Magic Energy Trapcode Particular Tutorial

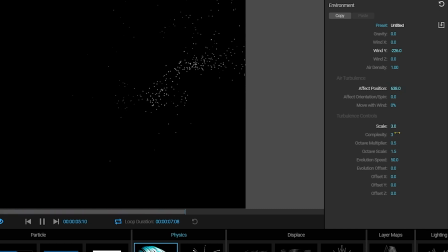You'll see this kind of big swirls of motion, whereas down at 8, you get smaller swirls of motion. But anyway, take this back down to, let's say 250.
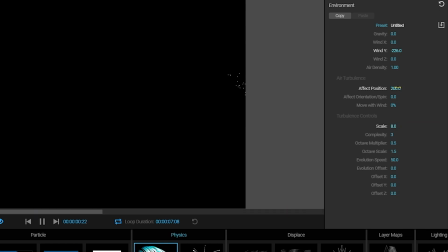Oh, yeah, that's too much. 200. There we go. That's looking pretty good.
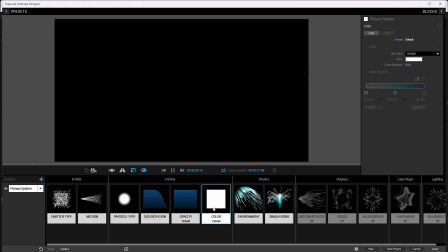I like that overall motion. Let's give them some color. We'll take it randomly from a gradient.
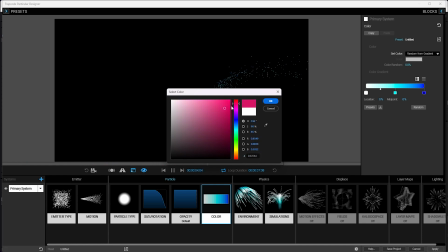Let's pop in here to the color. I want to get kind of a pinky red, but I don't want to go all the way over here with their zero information in the green channel. I want to make sure I've got, because I know I'm going to glow these later, I want to make sure I've got color information in all the channels. So let's make a kind of a light pinkish red there.
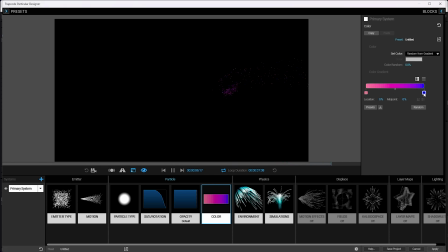We'll get rid of this one. And we'll make it kind of a yellowy orange.
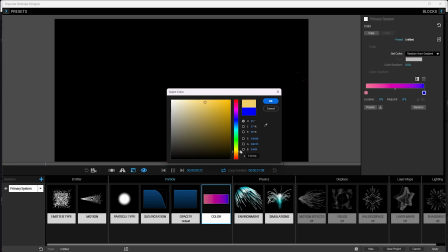light yellowy orange color there. I'll fuss with the colors later when I'm more in comp, but that works.
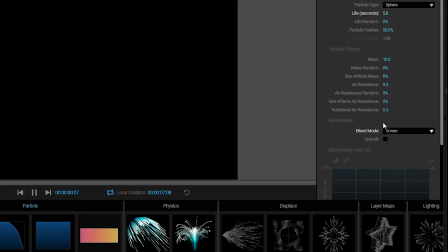And I'll say these particles should be screened. And then I want to have a lot more detail in this.
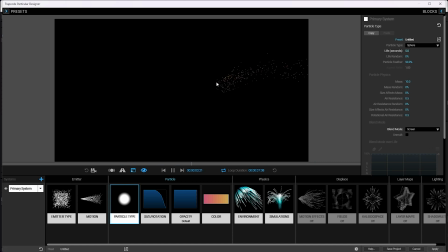And I think I'm going to do that by having smaller kind of trail particles that are kind of coming off of these, making it look kind of sparky again, like they have lots of energy.
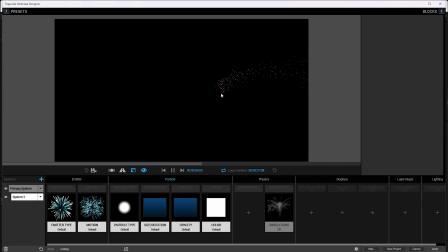So I'll add a new system and you say, hey, I barely see anything. There's just a little bit of extra white particles over here.
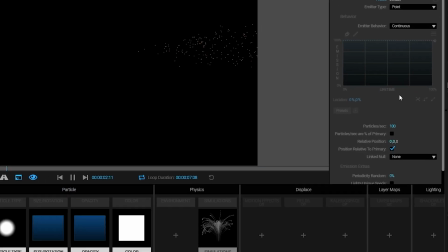And that's because when you add a new system to the scene, by default, the position is relative to the primary.
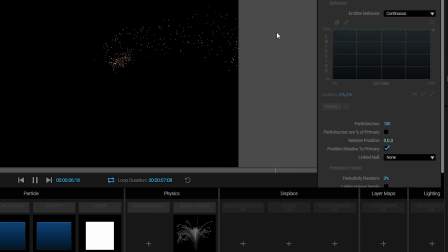So the particles are just sitting right over here on top of this one.
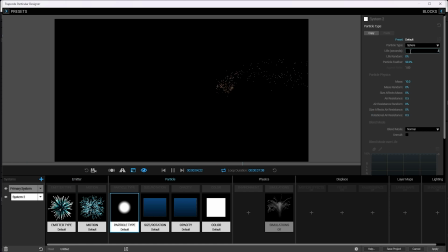I know right away that I'm going to want these particles to only last like half a second, maybe quarter of a second, let's say 0.25, and a life randomness about 50%. So they don't all die off at once. But again, they're just happening over here.
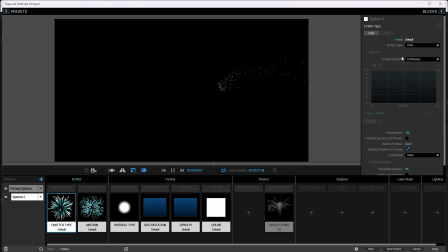I don't want that to happen. I want them to be spewing off of these main ones. So I'm going to say emit from the parent. And there we go. The flocking does not affect them by default. The simulations are set to off on any new system, but they are being affected by the environment, which is good.
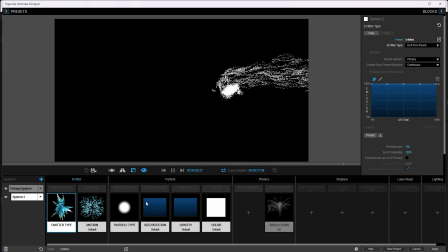So they have some nice turbulent motion, but I want them to be affected even more by the environment.
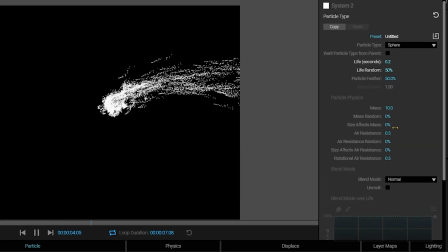So under the particles physics setting, I'm going to say your air resistance is, let's say 2.
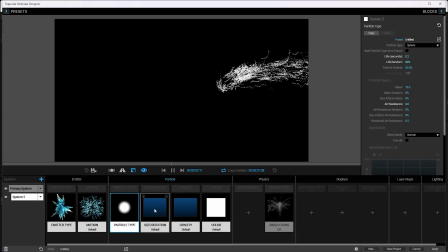So that'll make them be kind of blowing up, like they're really sparking off of it. And on the size of these, I'm gonna make them a lot smaller, say size of 2, but I'm gonna give them quite a lot of randomness on their size, like 70% randomness.
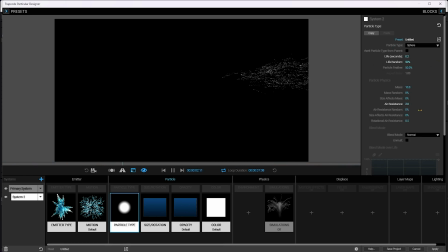And then under the particle type, I'm gonna say the size affects, let's say
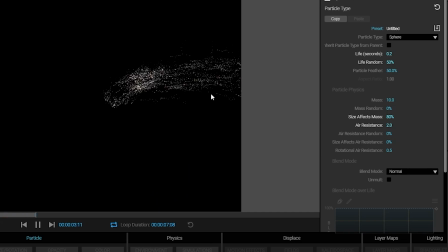mass, 80%. This will make them move differently based on their size with how the wind is pushing them around.
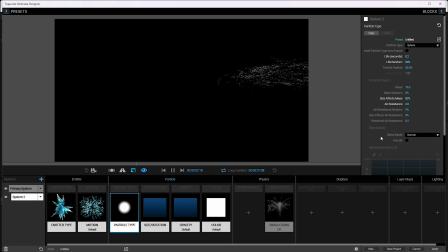Now, I don't want them to be white in color. And I also don't want them to be normal. So I'm going to set them to screen right away. And for the color, I'm going to say take probably all your color from the parent. So 100%. Whack it all the way up. Full color from parent on them. And there we go. We've got quite a lot of nice little motion there.
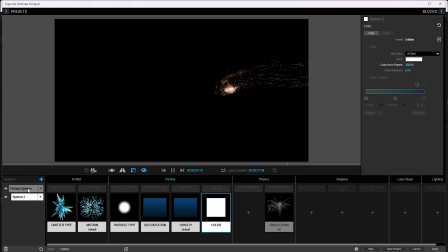But I think I want even more particles overall. Not just from these, but overall.
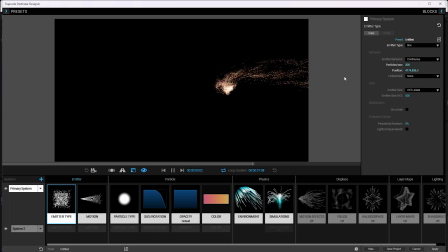So on our main system, I'm going to say, let's do 200 particles per second. I think that's looking pretty good. You know what? While we're tweaking with stuff in here, one thing I really want to point out, one of my favorite new features in Trapcode Particular is that you can just hit save project right down here.
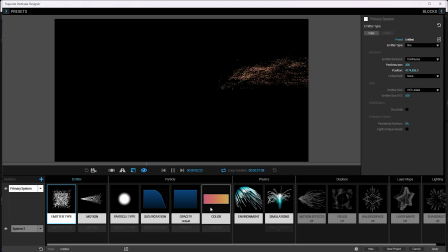Little save project button without having to go out of the designer. So I can keep on tweaking stuff. And I think I do want to tweak this right here. Change that to HSV so the color is a little bit less muddy as it goes from the pink to the yellow. And then again, hit save project right there. It's saving the After Effects project behind the designer without having to jump out of it.
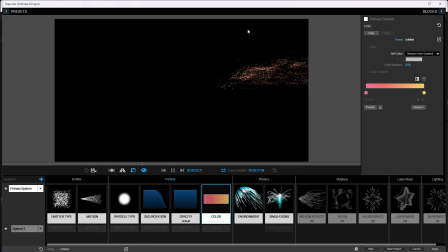It's very nice. Very nice that works.
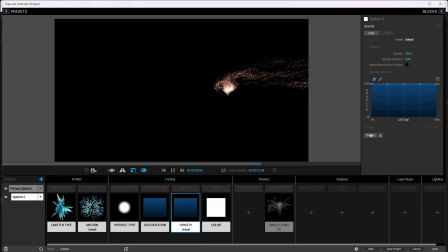Oh, and speaking of tweaking things, I'm going to take the opacity over life for these trail particles here and make them just linear slope down. I think that's looking pretty good. Might make them last just a touch longer, say 0.4.
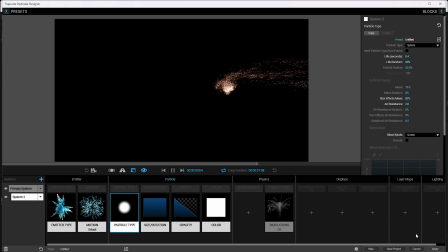There we go. Save the project. And I think that's good here. Next step is we need to animate the attraction point.
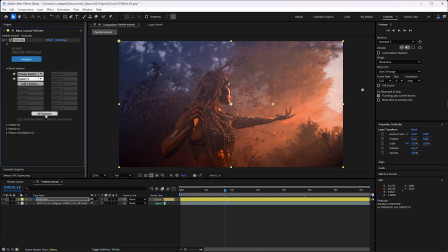We'll go under show systems and say all systems. Now I know I want those particles to be on screen, maybe not gathered at her hand, but already on. I want to be on screen at the very beginning. I don't want to start the shot without them being there.
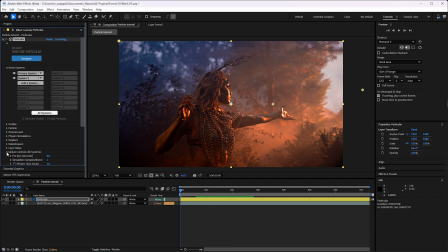So I'm going to go under the global controls for all systems and going to pre-run it maybe 2 seconds. So that way we have particles, yeah, already starting to form over her hand, but not quite there yet because, you know, her hand's already outstretched. She's been calling them in before we cut to this shot. So I want the particles to be already coming into her.
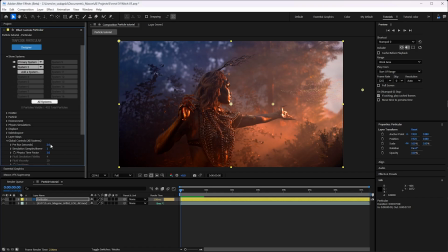And this should do it for us. Now, the attraction point these particles are going to under physics simulations for system one, primary system, system one here, under the flocking, we've got our control for the target position.
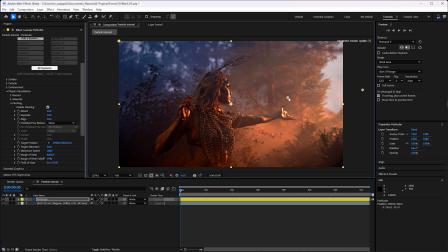And right here at the start, I'm going to want it to be right over top of where her hand is. And I'm going to enable keyframing for that property. And we'll go forward to, I don't know, 4 seconds, I think, roughly around there is when she starts moving her hand. Well, it's going up. So let's move this target position up.
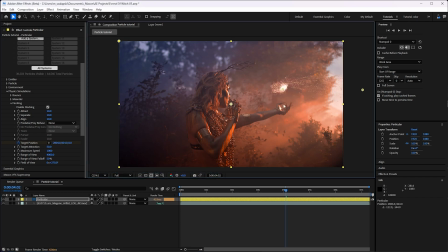Because I don't want them like amongst her fingers. She's controlling them to be like above her hand. Let's try up here. And let's just hit U to reveal our keyframes and go midway through. See if that's, yeah, that's about right. All right, she starts turning right there. And then when's she done? Somewhere around here.
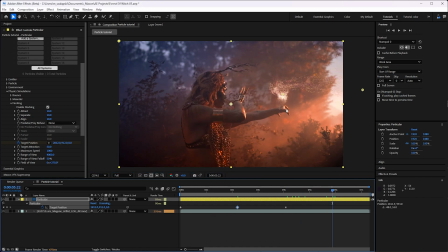Yep, right around there. So the attraction point now needs to be down here. Like I said, I want the particles to come away from her hand and then under, because she's, you know, she's turning the hand like this from from, she's doing, turning around like that, you know, so it should be pointing towards the camera and then down. So I want the particles to be coming towards the camera and then down.
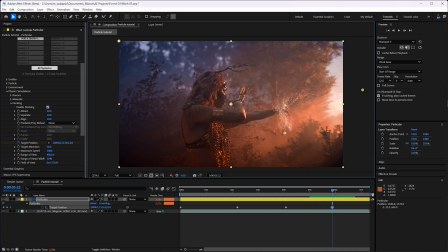Probably I'm going to get about the same amount of space that moved up to down. I'm going to make it move out. So let's say it moves from about 900 pixels or 900 units up to
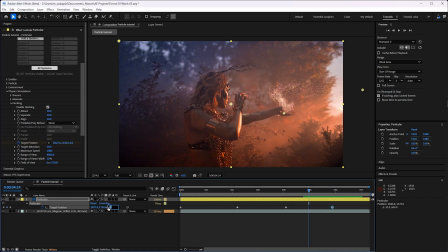1600-ish units down. So it needs to move out probably, I don't know, negative 600 towards the camera. So make it feel like it's coming around. Yeah, there, that's looking good.
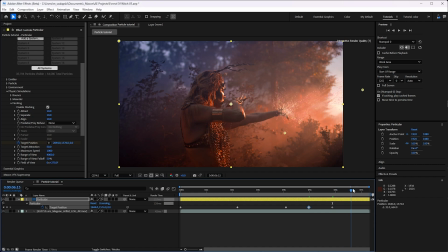And then gathering back down underneath her here. Her hand there at the bottom. Perfect. I got a preview here. Let's see, they swirl in. And then she moves her hand over and they go down.
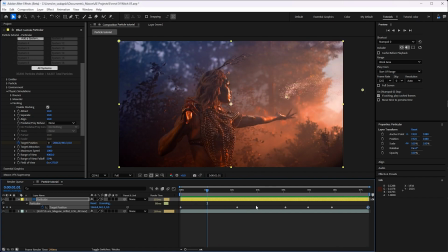I might want to make this be, you know, I think I'm going to make this movement happen a little bit before she actually moves her hand, because the particles take a second to see it's moving. So I'm just gonna move them a little bit earlier there. Might speed that up some. I want those particles to be down there by the time her hand gets down there. So we'll speed it up just a little bit more.
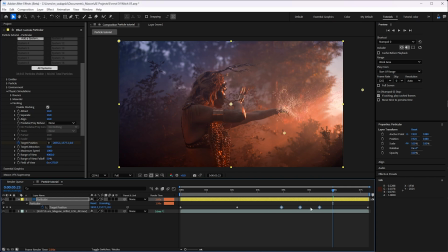I'm holding Alt to, when you hold Alt, you can kind of scale a bunch of keyframe movements. I think that's working pretty good. Let's talk about adding glow to the layer.
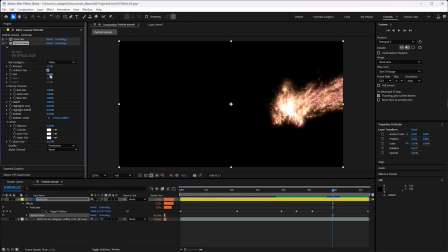I'm going to add optical glow, and let's make the size, let's go 400. And you'll see right away, it's gone all black. And that's just how optical glow works.
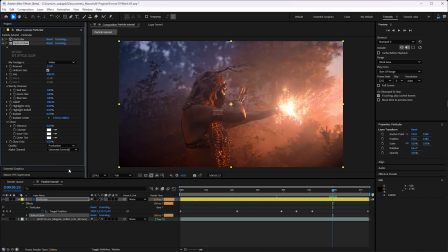It gives you control over how to generate the alpha channel. I'm going to do that with an unmulting feature there. Now, you see you lose a lot of the detail here in this middle bit, and I'm going to put the highlight roll off up some, 100%, might be too far.
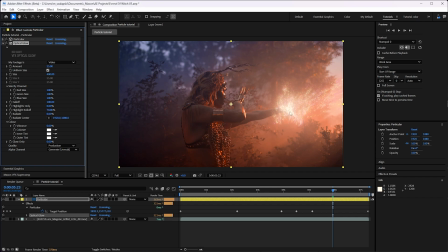Yeah, that's too far. Let's go maybe 70. That knocks off a lot of the intenseness of the highlights, but it still, so it still has the powerful glow, but it lets you see kind of the middle inner part there without it being too blown out. There is one other thing I want to talk about. Let me solo the particle layer here so I can really show it.
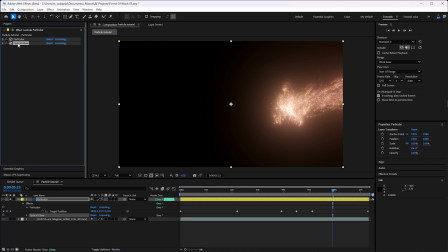What optical glow does is it glows things out. The color of every pixel is getting glowed out. And that's a problem when you have particles or anything else that has partial transparency. It's not seeing the transparency as darker, it's just seeing the color and glowing it up.